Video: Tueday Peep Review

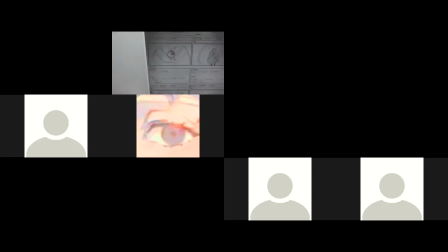[41:10]
But again, all these are different scenes. So 9, 10, 11, 12, and they're all 1 of 1.
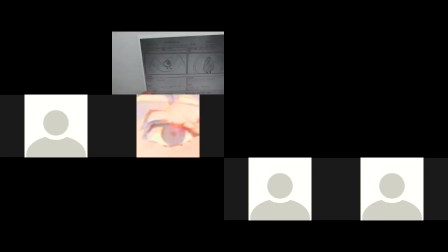[41:22]
So again, it'd be nice if we can have some flow, some poses, so we can see how we get from one pose, from one scene to the next. It's simplifying. And when we have a whole lot of scenes, a whole bunch of cuts with no poses showing what the action is, yeah, it's a bunch of still images.
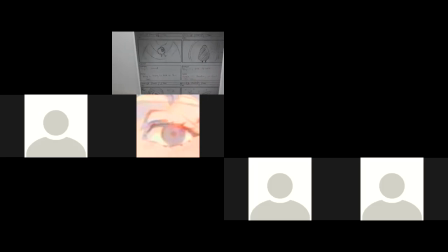[41:41]
And this is storyboarding for animation. We want to see what the action is, what the animation is. And this storyboard is more than just cinematics. It's sorting out. Hang on, I got some more people to bring in. There we go.
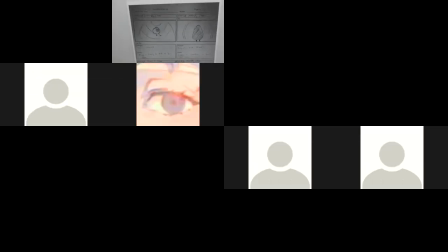[41:59]
Yeah, being able to work out what the action is, because the storyboard is for everybody in the production. So they want to be clear background so that the background department can define those backgrounds and paint them and get it together, and that
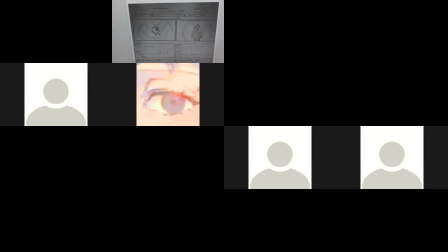[42:16]
the characters are posed so there's some direction for the animators of what the action's supposed to be and how they animating them in the shot. So when they're all individual frames, it's not, you know, making it difficult to figure out what the animation is.
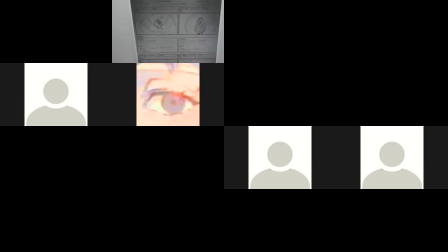[42:33]
Also, with multiple poses and working things out, we've got something to time with. So how long is this scene? If we know what the action is and you drew the action out, we'd know how much time we need to be on this
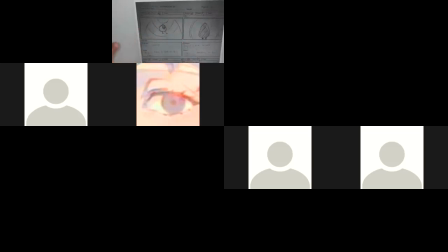[42:51]
shot or this scene so that we can work out how long it is. But with just one, I have no idea. I'm not sure how long I should be on this panel, because there's no indication of what action's happening.
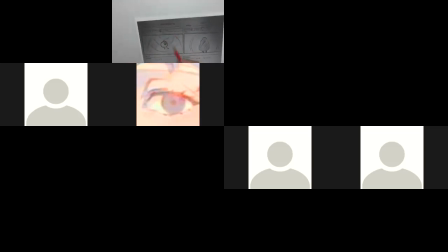[43:06]
Okay. So also in that background, it's being careful. The perspective on this can, I know it's difficult to draw inside the can, but a good storyboard artist is a good layout artist, is a good animator, is good everything, and can translate the storyboard.
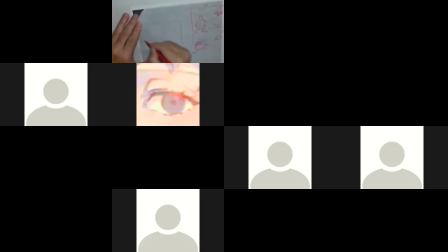[43:25]
So in this one, it would be, you know, what does that background look like? So we got inside the can, we got to get the perspective right. And then we could have Pete frightened.
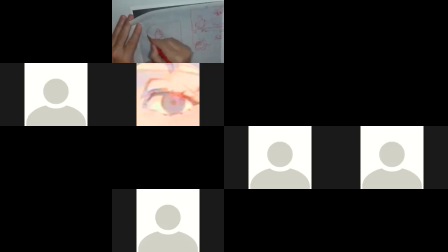[43:47]
At the back of the can. So we can see the perspective. We know where he is and the layout of that can. Because this one, I don't know, it almost looks like it's inside a canoe or something.
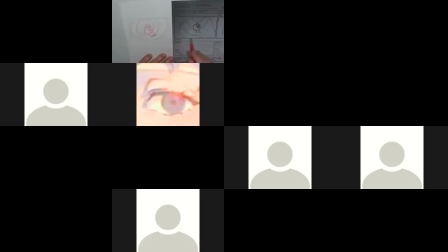[44:06]
It's just hard to relate to the perspective, the angle of which we're looking at. So this will all get easier or better to do once we, you know, in design class, we start looking at perspective and structure and such.
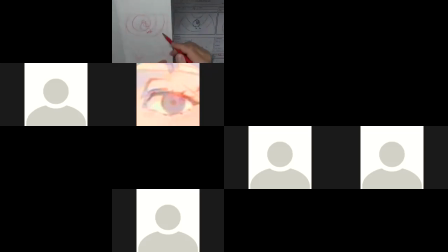[44:21]
Again, we're just getting into 3D forms and working that up. So applying that into a storyboard is going to make things much clearer on a panel to be able to figure out where perspectives and things are working. So again, this is our first attempt.
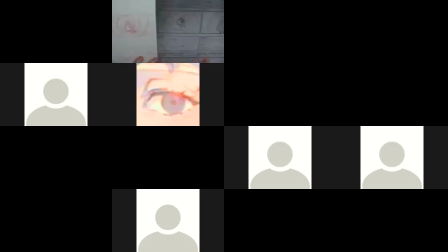[44:41]
So again, there's lots of good things happening, but lots of things we got to look out for you know, to look at maybe tweaking these, but definitely for the next round when we do another storyboard,
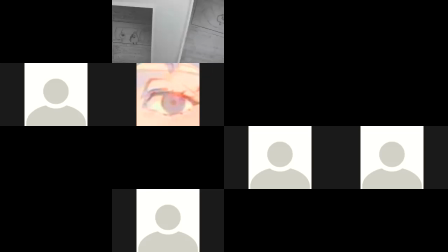[44:56]
we're looking out for things and we know what to look out for. Okay, so here on this shot, we're just finishing up here. We do have a cut, and we cut to a close-up here. So this is good.
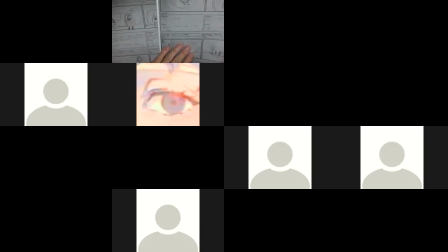[45:11]
We're basically taking this framing and replicating it here.